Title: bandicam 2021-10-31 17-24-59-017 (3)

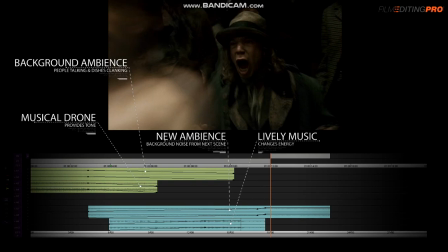Now, to really sell the transition, the cut occurs at the same time the music starts the lyrics,
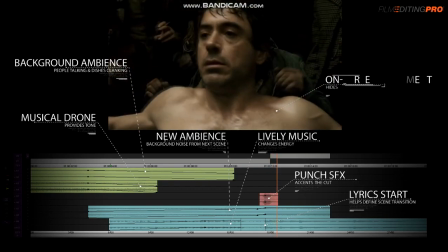and the cut is accented by the sound of a punch and quick on-screen movement of Sherlock getting knocked back against the wall.
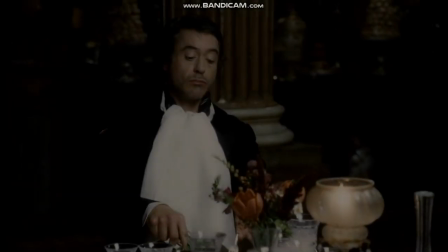Alright, so let's look at it one more time.
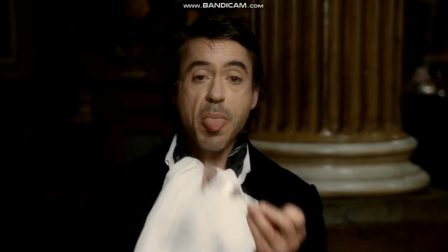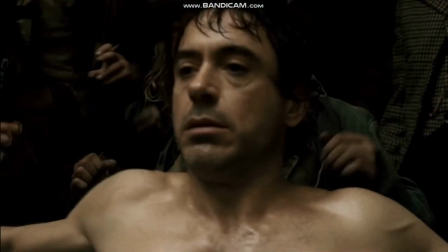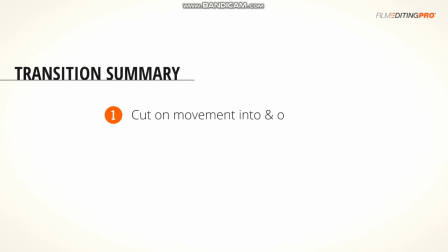So, to create this transition, the editor cut on movement both into and out of the transition, and used music and sound to build up the intensity and kick off the next scene.
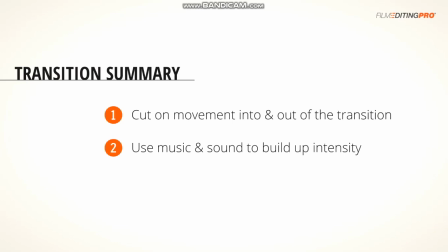Overall, it's a really effective and professional scene transition that beats the heck out of a fade to black, like this one. So now let's take a look at the scene that we just transitioned into.
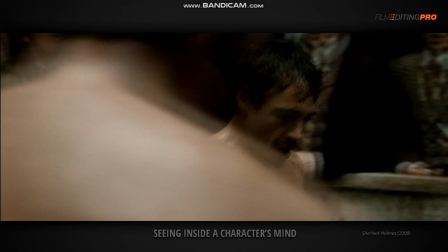This scene is a really great example of how to let your viewer see inside a character's mind and hear his thoughts, simply by changing the style of the editing to give the scene a different feel from the rest of the film. Let's start off by watching this 1-minute clip.
You won, congratulations.
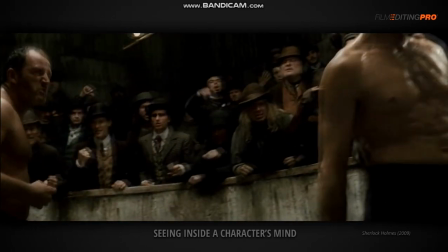Oi, we ain't done yet!
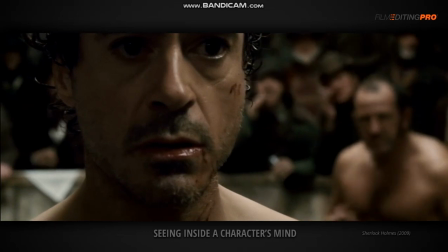This mustn't register on an emotional level. First, distract target.
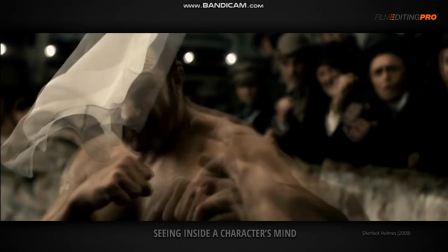Then block his blind jab. Counter with cross to left cheek.
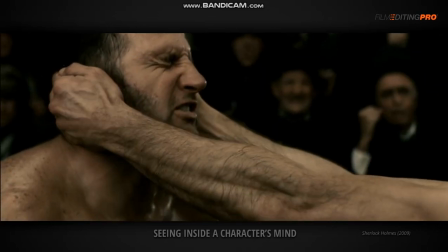Discombobulate. Dazed, he'll attempt wild haymaker. Employ elbow block.
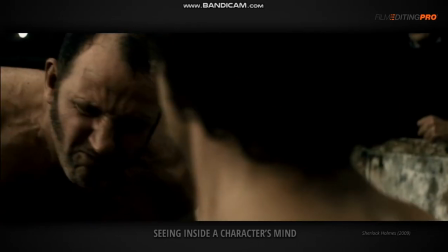And body shot. Block feral left. Weaken right jaw.
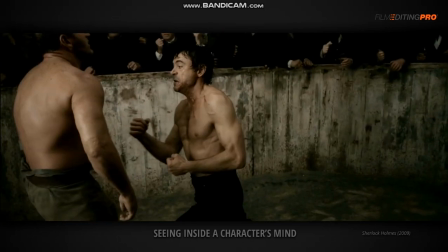Now fracture. Break cracked ribs. Traumatize solar plexus.
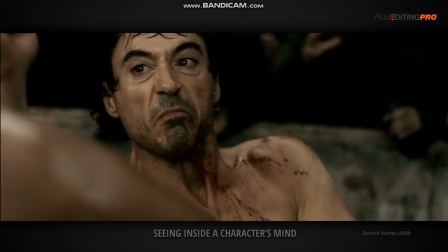Dislocate jaw entirely.
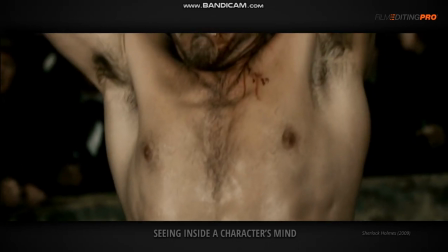Heel kick to diaphragm.
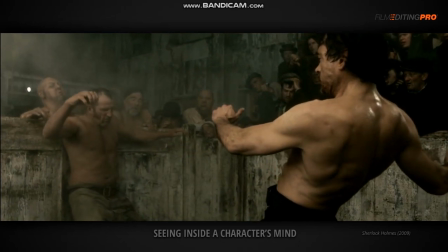In summary, ears ringing, jaw fractured, 3 ribs cracked, 4 broken, diaphragm hemorrhaging.
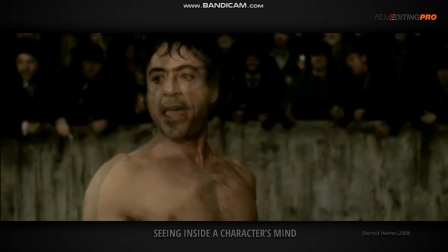Physical recovery 6 weeks. Full psychological recovery 6 months.
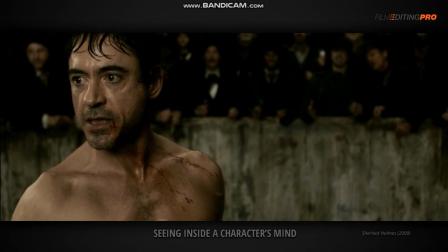Capacity to spit it back of head neutralized.
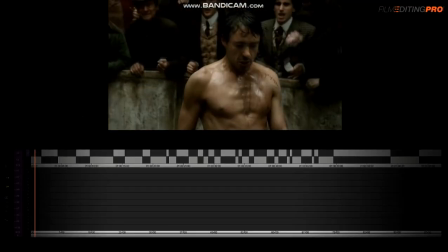Alright, let's deconstruct the editing a little bit. The scene starts out in real time and has a standard immersive feel to it.
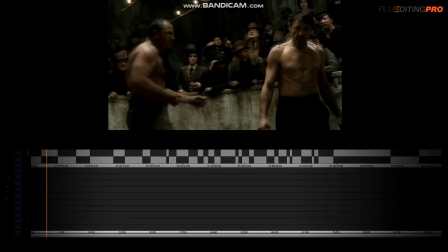You're in the scene.
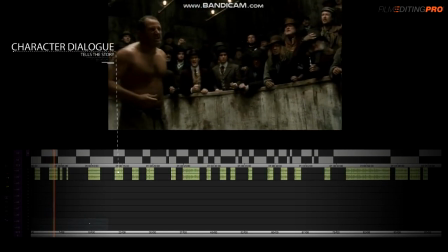The editor has layered it with character dialogue, Oi, we ain't done yet! crowd walla, and a couple sound effects. The interesting editorial transition happens when the other fighter spits on Sherlock.
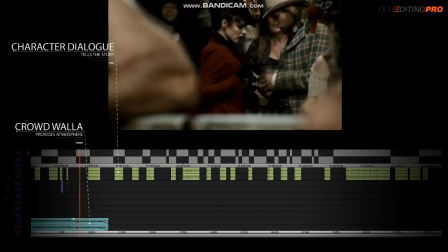The audio levels of the crowd noise dip slightly, and the camera focuses on Sherlock's face.
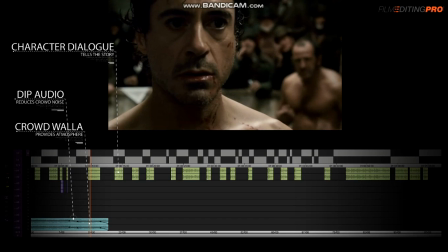Then we hear his voice while his mouth is not moving.
This mustn't register on an emotional level.
The quality of his dialogue is also very present.
This mustn't register on an emotional level.
Without any of the room echo, we could hear a bit in the voice of the other fighter when he spoke.
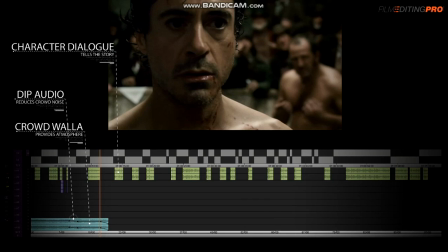Oi, we ain't done yet!
This all gives the impression that we're hearing the character's thoughts. Next, a bassy whoosh is layered in as the volume of the crowd is dropped to near 0.
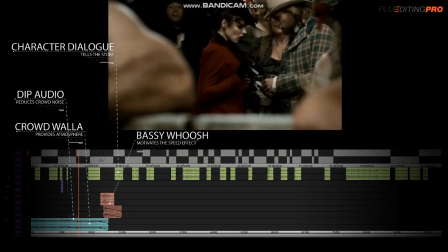At the same time, the footage goes from 100% speed to something closer to 20 or 30% of that.
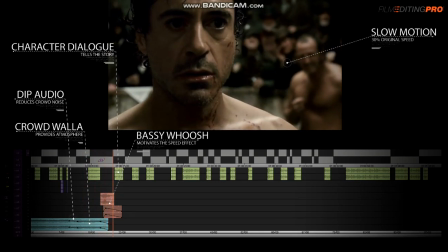The footage on set was probably filmed at something around 120 frames per second. So, more than likely, the shot that looked like it was playing in real time was probably actually some 120 frame per second
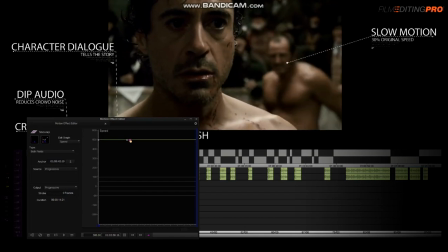slow-mo footage being played at 500% speed to appear normal, and then it was dropped down to its 100% speed, which in this case happens to be slow motion. Make sense?
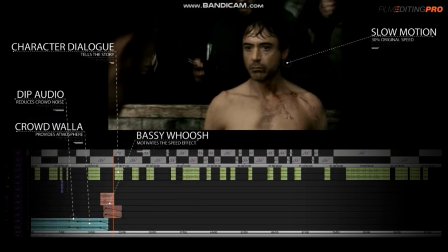The scene continues with Sherlock narrating his thoughts and imagining his movements in the fight.
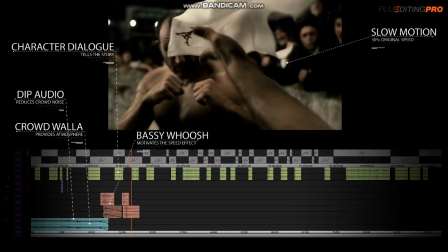First, distract target.
The various moves are executed between the narration and are sped up substantially.